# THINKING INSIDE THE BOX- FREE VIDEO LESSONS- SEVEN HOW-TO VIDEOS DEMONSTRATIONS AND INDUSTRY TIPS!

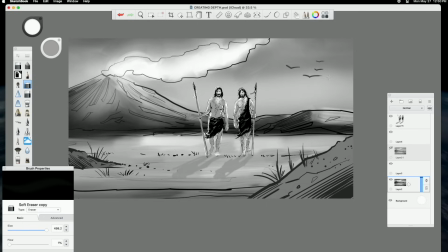I'm lightly erasing some of the intensity and the darkness of the background. And you can see immediately that also helps push things back.
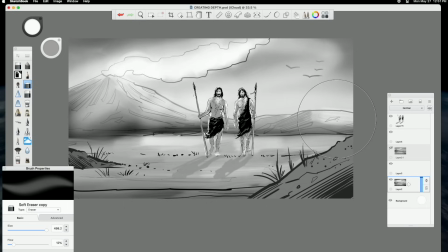And you could do that with a layer as well. If you didn't want to play around with the background layer, you could add and use your airbrush and airbrush in some white to lighten the background and control the opacity. Any way you do it, it still has the same effect.
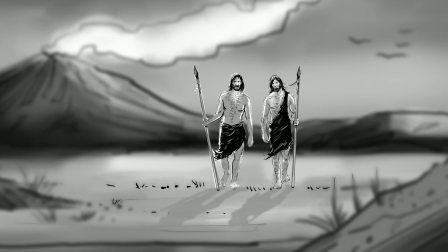And it really is helpful as well to make sure that the focus is on the main characters.
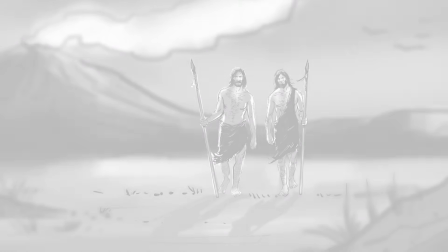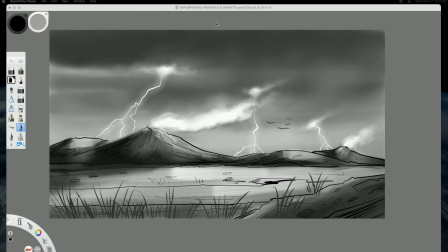In this lesson, we're going to talk about repurposing.
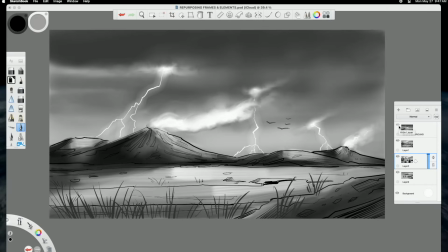Repurposing means taking something that you already created and using it again in other frames. In this case, we're going to talk about the background, and we're going to see how we can use the same background multiple times throughout your storyboard concept or your shooting board concept to save time.
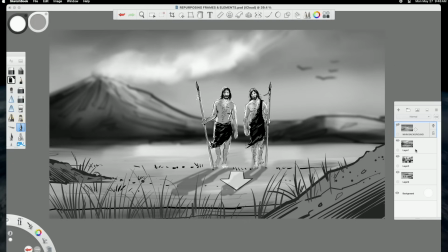So we've got the background, and we can see we've got this lightning here. But if I retouch that out, or if that's on a separate layer, I can delete that. And then I could zoom in on that same background frame and use that for the following frame when we're closer to our main characters. So the lightning's gone,
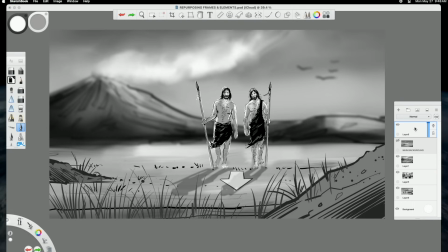and I'm also going to soften the entire background area so that it creates a better depth of field and more depth.
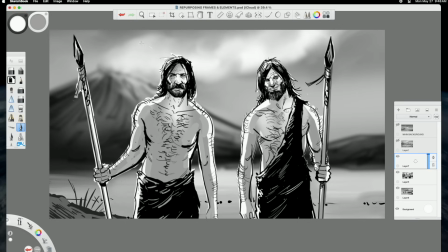But you can also see how in the next frame, I can use it again, the same background. This is all, of course, if you're keeping things on separate layers. So it's very important to keep things on separate layers.
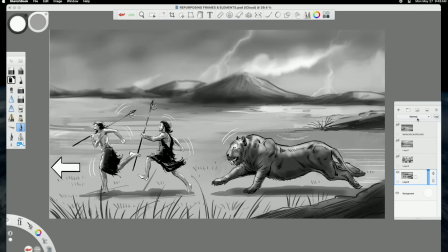And it's still that same base background that I created, but I'm just softening it. And again, I'm using it here. I'm keeping the lightning, but I'm actually just adding some more foreground. So this saves me a ton of time in drawing.
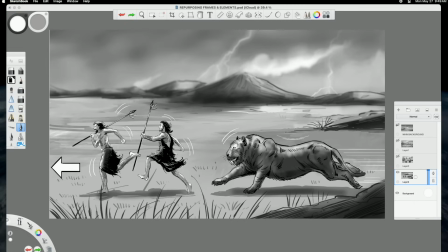So all that huge expanse in the background of this particular frame was all from that original main background artwork that I created.
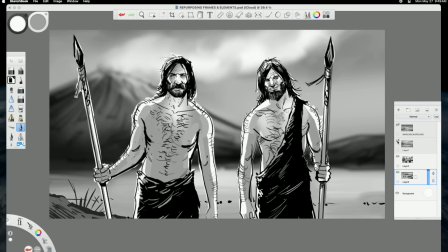And I just extended more of the foreground. So here from this one piece of artwork that I created,
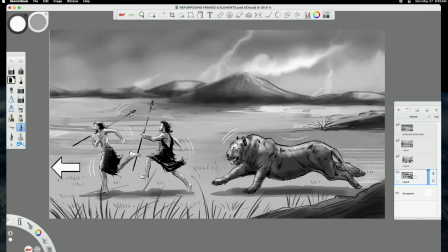I get several backgrounds out of that just one drawing because I'm keeping it on a separate layer.
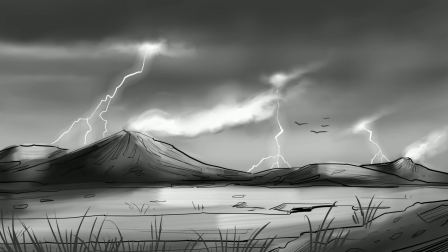And that can save you an enormous amount of time. And it's also very good for consistency. So very good to do, and apply that in your work.
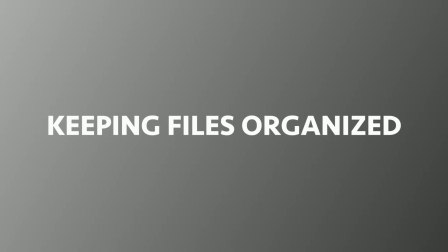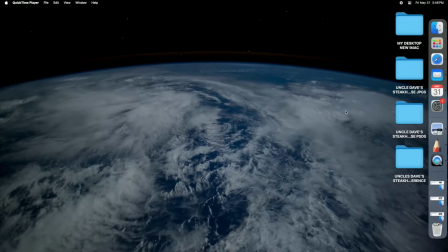In this lesson, we're going to be talking about keeping your files organized. It's very important. You'll see here I have each of my files clearly labeled: Uncle Dave's Steakhouse JPEGs, Uncle Dave's Steakhouse PSDs, and Uncle Dave's Steakhouse reference.
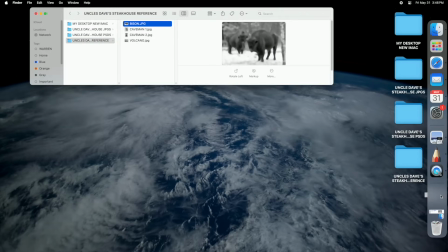Keep things very, very neat, easy to read. You'll see within these files of my reference that the Bison,
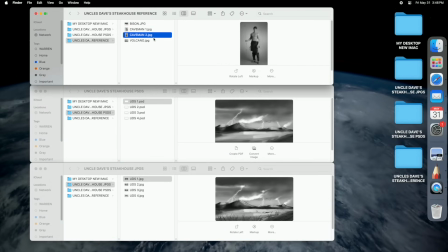Caveman 1, Caveman 2, Volcano are all neatly and clearly organized.
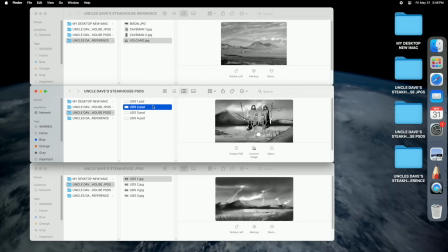Also, my PSDs, meaning my Photoshop files, they are neatly and clearly labeled. UDS, short for Uncle Dave's Steakhouse, and my JPEGs as well, clearly and neatly arranged.
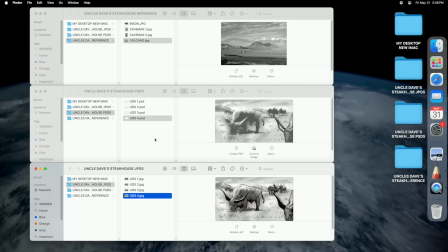This will save you a lot of time and energy when you're working, especially under a deadline, because if you
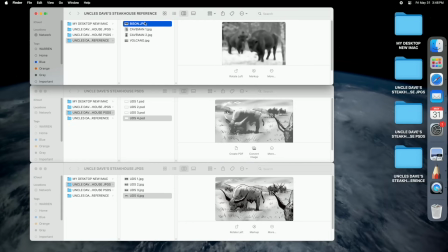mislabel something, or then you save over something, or you can't find something while you're trying to work on a deadline, it can be very, very frustrating. Stay organized.